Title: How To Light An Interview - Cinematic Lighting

Yo everyone I'm Jordan from London Lighting. Today I'm down at the studio and I'm going to show you how we took this interview scene from this to this.
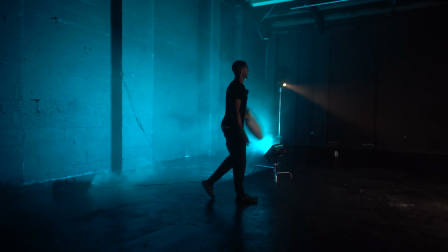For this interview we decided to go for a bit more of a stylistic sort of dramatic approach so you're going to see nice contrast you're going to see a bit of colours and it's quite a serious interview and then maybe in the next episode we'll show you how we do a bit more of a high-key one or a bit more of a commercial sort of interview. so cool i'm going to be running through the whole setup why we used each lights where we used each light and you're going to see the difference between when it's on and when it's off so we have louis
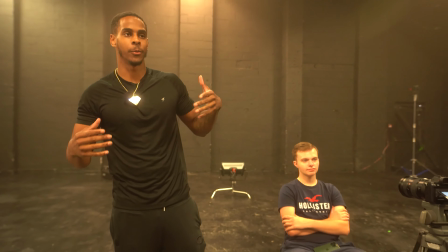[0:40]
here our model for the day and what we're going to do is whenever we light we tend to start with a blank canvas so we're going to turn off all the house lights obviously i've got lights already positioned that's how i've pre-done this but we're going to act as if they're not there and i'm going to go through each light and its role and why it's there all right so it's only right to start with our most important light
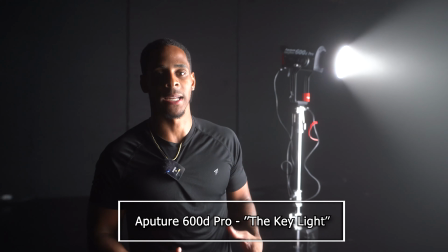[0:58]
first our key light our key light is a main light in the scene as it sets the exposure for the cinematographer all right key light
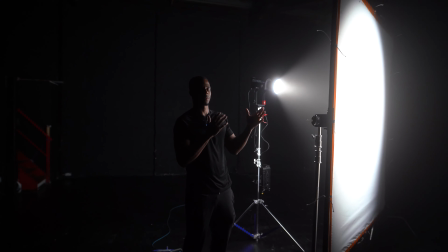[1:05]
is usually going to be probably about 45 degrees from the camera and it tends to be soft but
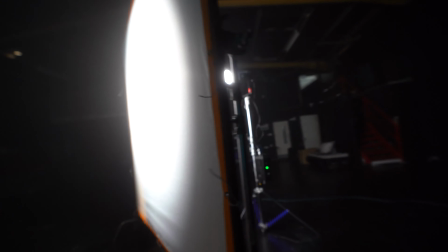[1:11]
you can have a harsh key light as well today we've gone with an 8x8 frame with diffusion on it and an aperture
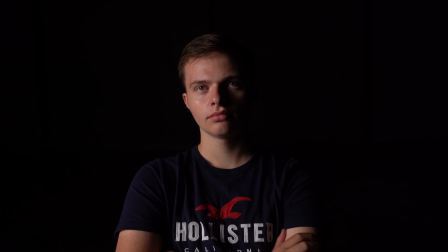[1:18]
600d shooting through it so what you get here is you get this nice lovely soft look across Louis If I walk across it, if you look at Louie, minimal shadows go across him. The next light I'm going to turn on is our background light.
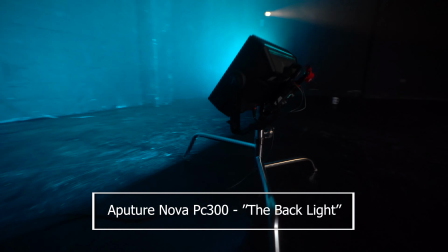[1:32]
This is basically an aperture nova on a turtle and it's shooting into the background. What we're trying to do here is add a nice colour to the wall and it's going to create some separation from Louie and the actual background.
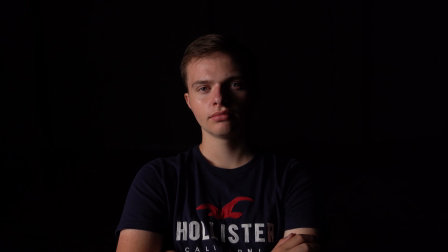[1:44]
As you can see right now, Louie's top is pretty much just blending into the background, but we don't want that. We want to create depth as depth is just very cinematic. so we're going to put a light on the background to actually separate them.
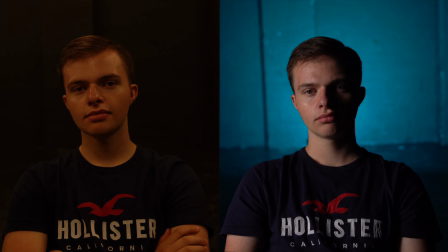[1:59]
Now you can see there's clear separation between Louis and the background and you can actually see the depth of the studio that we're in. It just makes the image look a lot more three-dimensional and it's very important.
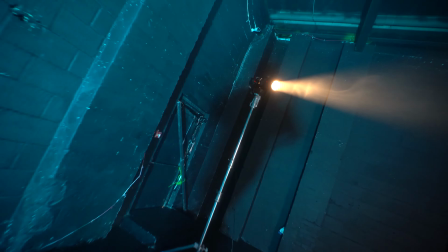[2:11]
The next light we're going to put on Louis is a rim light or an edge light or a back light.
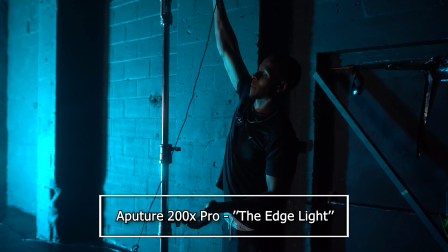[2:16]
Basically this is also again to separate Louis from the background and just give him a nice sort of outline.
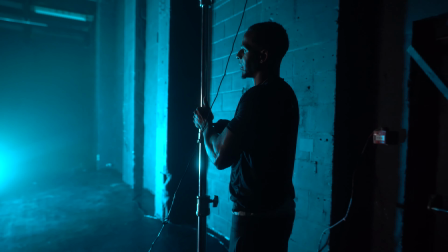[2:23]
So that's on now. We want to just have that sort of behind him and it's just basically hitting the back of his head and the back of his shoulders and it's going to give him a nice glow around the outside of his body.
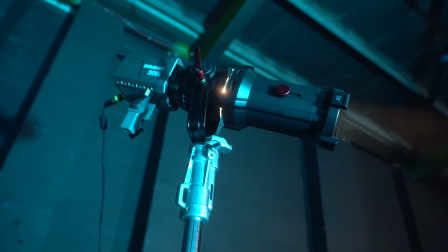[2:34]
For the backlight we've gone with an aperture 200x in a spotlight mount and we're using the spotlight mount so we can cut the shape and limit how much light actually gets onto Louis. That way it's not flooded and it's not overpowering the scene it's just a nice subtle light mainly hitting his shoulder and the back of his head.
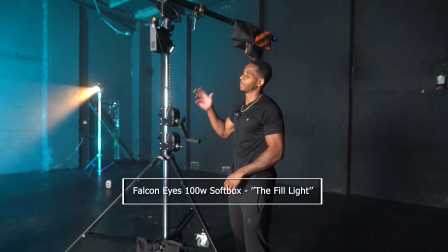[2:50]
So the next light now is the fill light for this we've gone for the Falcon Eyes 100 watt softbox and it's on a
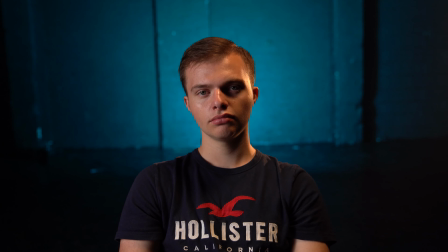[2:57]
mega boom just boomed over so as you can see that's the fill that on now it's killed a lot of those shadows that was on Louis's face obviously we want this quite a dramatic sort of interview as Louis telling us a really personal story but we don't want it to be crazy dramatic so
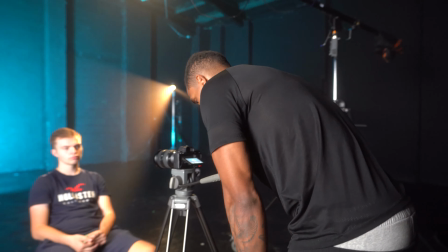[3:11]
that's just filled in some of the gaps on her face we've gone a bit warmer and as you can see it's just lighting them really nicely now next thing I'm going to add to this scene is just a little bit of haze You don't want to go crazy with the haze, but it's just very important in cinematography as it adds depth. The further the light travels through the haze and the diffusion, the more sharpness that the light loses. So basically, haze will allow the subject to look a lot more sharper than the background or anything like that, hence creating depth.
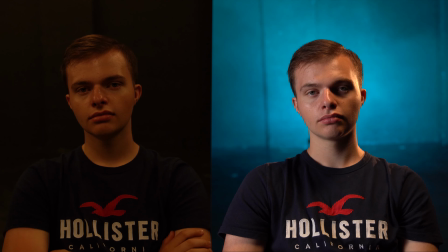[3:41]
As you can see now, the background has lost a bit of sharpness because the light travelling through it has lost a bit of sharpness. and Louis just looks really sharp he's just the main focal point of the whole scene and we've just again created even more depth which is really important in cinematography.